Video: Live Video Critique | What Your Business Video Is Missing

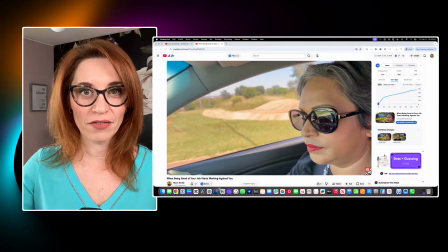And what I'm going to do is I'm going to play a little bit of it, and then I'll stop, we'll talk about it, I'll ask questions. And if you're tuning in live, I'd love for you to weigh in the chat, let us know what you think. If you're watching the replay, you can also let us know what you think. So this is going to be a great way for us to get together, crowdsource some feedback.
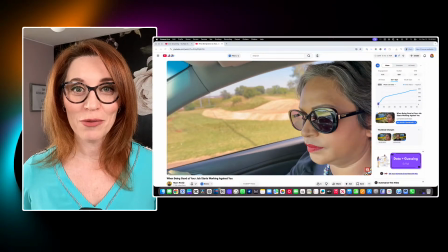I want you to know I am a storytelling expert, but so are you because you're an audience member. You're someone watching this cold for the first time, just like me. And if you have some great constructive feedback for Mayan, please do Mayan.
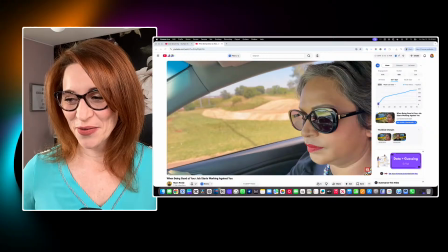Okay, she's telling us it's Mayan. Hello, nice to see you. If you have any feedback whatsoever, and let's be nice, right? Mayan is putting herself forward. She's getting her video reviewed. And, this can be confronting for some people.
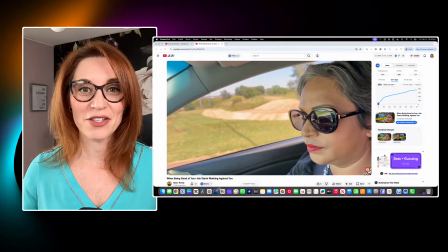So I'd love for you to weigh in as well, because I think as a group, we can really give Mayan some constructive feedback.
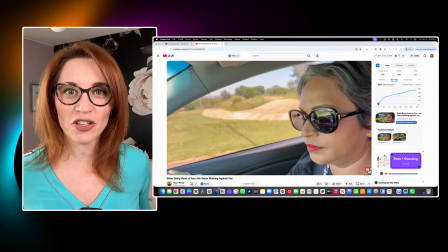And that's not just like, oh, fix this, change this, but like, do you like it? Is it resonating? Let her know. How cool is it to get feedback in real time? So we've got some great feedback in the chat already.
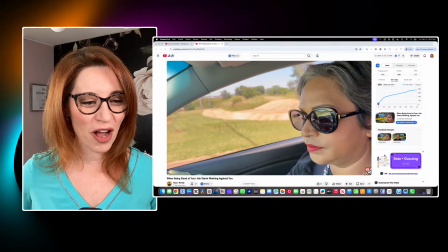Ireland, Australia, South Africa. Welcome to everyone watching. Are you guys ready? I think I've delayed this too long. Let's get into it. I'm going to hit play and let's just take it in. What we're going to do is we're going to take in the first minute. I always say the first 30 seconds are key, right? Those are the 30 seconds where people are deciding whether they're going to watch or not.
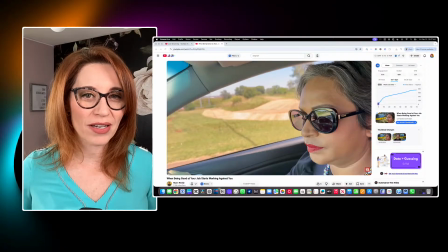I'm going to give it until a minute because I want to see what do we get in the first minute. So without further ado, I'm going to hit play and let's watch together. Let me know in the chat if there's any audio issues, but I think we're probably good.
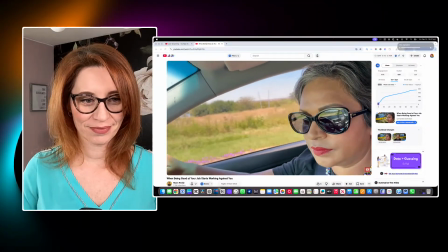Picture this. You're the one everyone turns to.
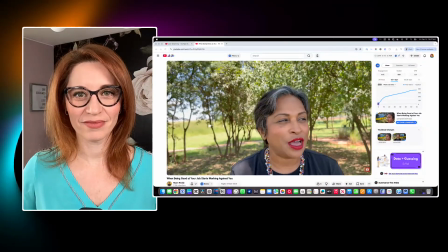You're the capable one, the responsible one, the one who quietly gets things done. Every single time. On paper, you're winning. You're trusted, you're praised, you're even promoted.
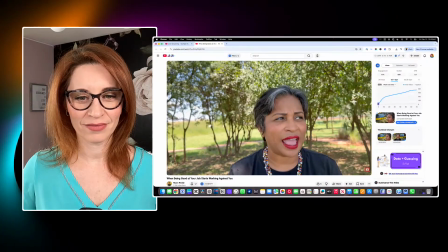But quietly within, something feels off. And you feel drained, your days feel heavy. Your energy does not equate to what's on your to-do list because everything is a drag.
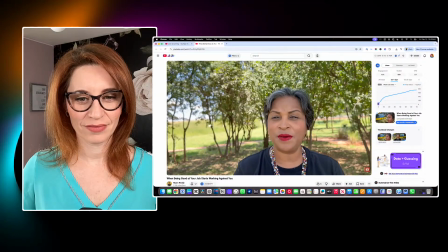If you've ever caught yourself thinking, why am I successful, but I feel disengaged? You're not alone, and know this, it's not motivation. This is what we call the competence trap.
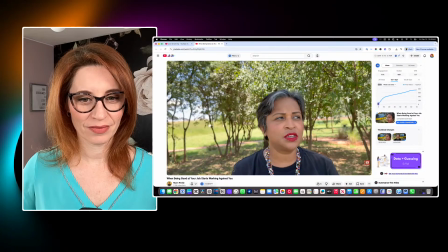Today we're going to name it, we're going to try and understand it, and look at a few shifts that we can make that can help reduce that drain.
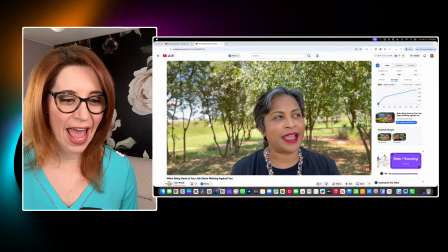Okay, so we're about a minute, 10 seconds in, and the first thing I want to say is I really like the vibe.
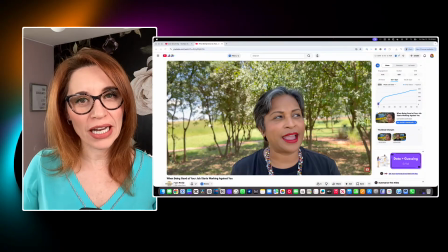I like your presentation. I like how you are bringing us in, but I didn't know who you were talking to for a while. So right off the top, you're building up a scenario. You're starting with a story, but it kind of feels very generic, right?
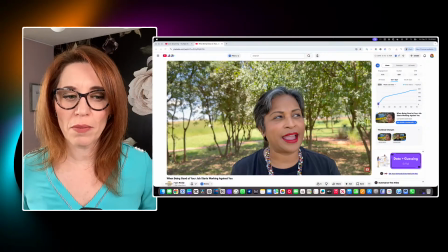Like, who are you talking to? Are you talking to a manager? Are you talking to an employee? Who's good at their job? Like, I think that kind of laser specificity, and let us know in the chat. Is there a very specific type of worker you're speaking to here? Why being good at your job?
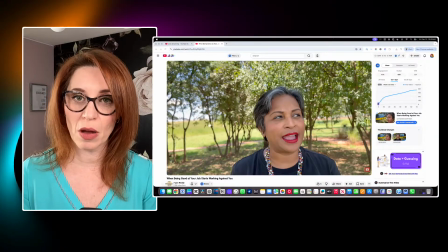I mean, this title is something that could grab someone, but I think there needs to be a bit more specificity. And you get, like, I want to praise you for getting to that competency trap at around the minute mark. But I think it takes us a little too long to know where we're going. Why are we watching this?
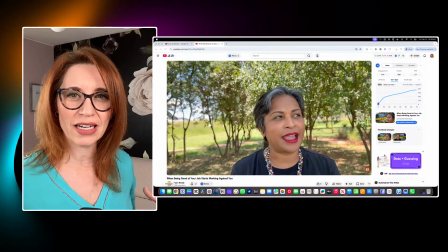You're outside on a beautiful sunny day, there's trees. I would have a little less room above your head, by the way, because I think you need to take up a little bit more of the screen if we really want to present that authority,
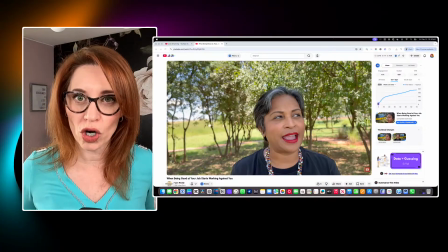because we're talking about work and competency, right?
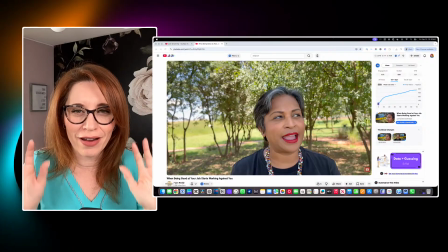And by having too much of the background around you, you're kind of shrinking yourself down. This is not so much about the on-camera presence part, but that's something I noticed immediately here.
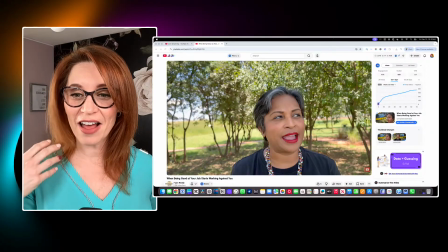I love the light on your face. I love how you present yourself.
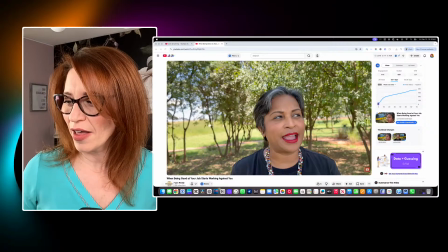So just a little bit of a tip there. I'm going to look at the chat for a moment. So Mayan is saying that you're speaking to 9 to 5 professionals at any level. Okay. So I think we need a little bit more of that tension at the top.
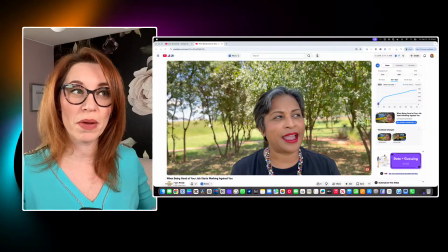Picture this is a really great way to get into it, but maybe you can start immediately with an identifier. So I want to go back to the beginning because remember, the hook is the very most important part of the video.
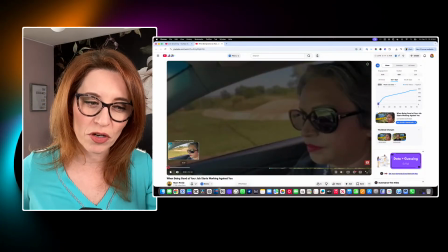So let's go right back to the top. Let's watch it one more time. We're going to do the first 30 seconds. And now that I've said that, let's talk in the chat and let's brainstorm. How can we make this more compelling at the top? Because remember, most of your people are going to decide in the first 30 seconds if they want to keep watching.
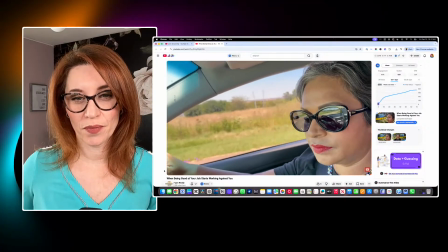Picture this. You're the one everyone turns to.
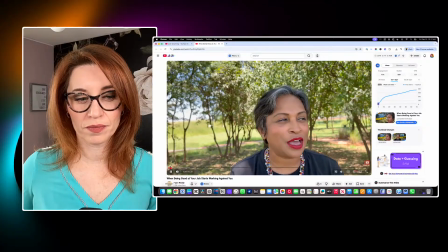You're the capable one, the responsible one, the one who quietly gets things done. Every single time. On paper, you're winning. You're trusted, you're praised, you're even promoted.
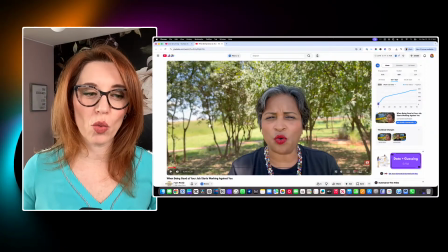So the first hint that you're talking about work is at 22, 23 seconds. You could have easily been talking about family life. You're the one that everybody goes to. So do you see what I mean? Let's name it right at the beginning. You're the one at work that everybody goes to, right?
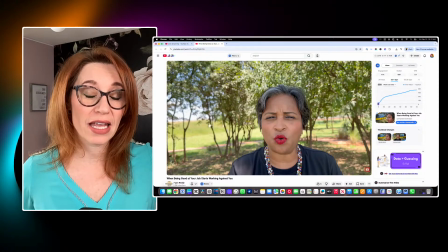So I think immediately you could get people into that headspace of, okay, this is for me. Because one thing that we really want to do in our videos is we want our viewers to self-select. What does that mean? It means that when they start watching, they need to know right at the beginning, oh, I'm out.
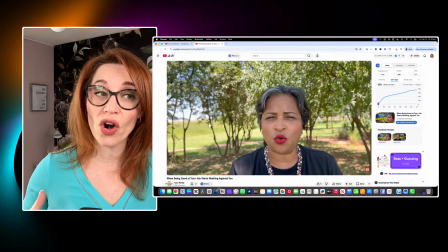I don't want to watch a video about work. Cool. Very good. Or you want someone to self-select and be like, oh, I need to watch this.
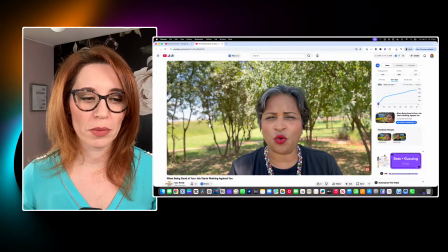This part might be a little counterintuitive for people because you might think, well, no, I want views. I want as many views as possible. If you're doing this for business, if you're doing this to grow your personal brand and get clients, that is not the goal.
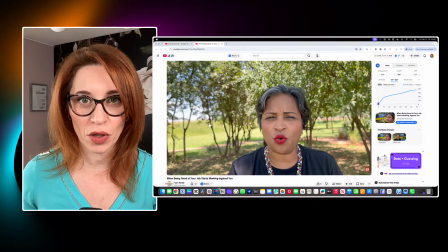The goal is not to have anyone and everyone watch it. The goal is to have the right people watch it. So by calling in that avatar right off the top, and you don't necessarily have to say their job title or
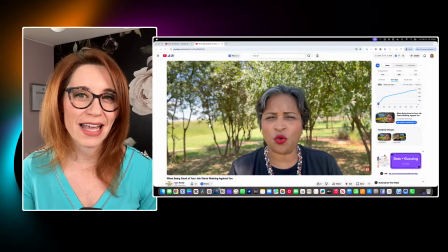get super specific unless it's relevant to the video. But I think in this case, Mayan, it would be really helpful to actually call out that it's about work. I know you have work in your title, but sometimes people don't read the title when they're watching the video at first.
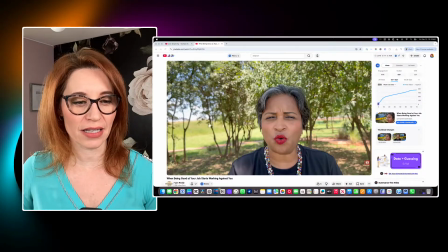So 20 seconds, the first 20 seconds. Exactly, exactly. So I like that you're painting a scenario. Let's go into a little bit more of the meat when you start to get to the meat of the video. Because another thing that if you're watching this, whether you're watching live or you're here watching the replay,
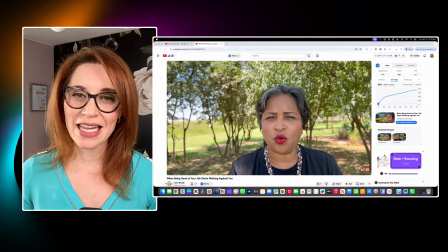is in this day and age, what I'm seeing is you need to get to the meat faster. So I like what you've done here. I like that at a minute, I know what we're getting into, because something that even I was doing in my own videos that I was getting feedback on is you tell a story.
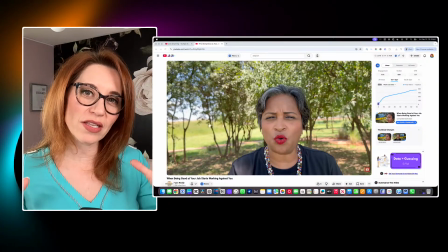If the story is really compelling, absolutely, let's get into it. But if you're starting with something broader like this one, where you don't have a specific story you're telling, you do want to get to the point of what you're going to say pretty quickly,
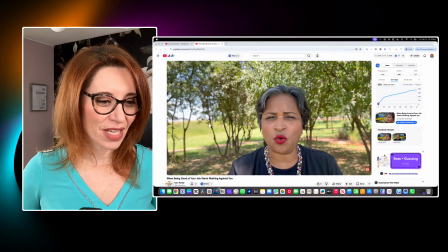and then you can go back and continue the story, if that makes sense. So let's go back and watch the next little bit together.
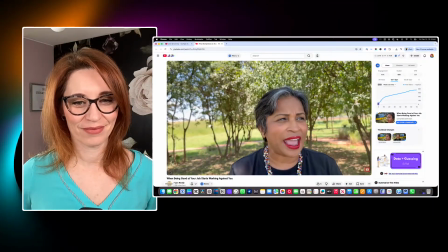Quietly within, something feels off. And you feel drained, your days feel heavy. Your energy does not equate to what's on your to do list because everything is a drag.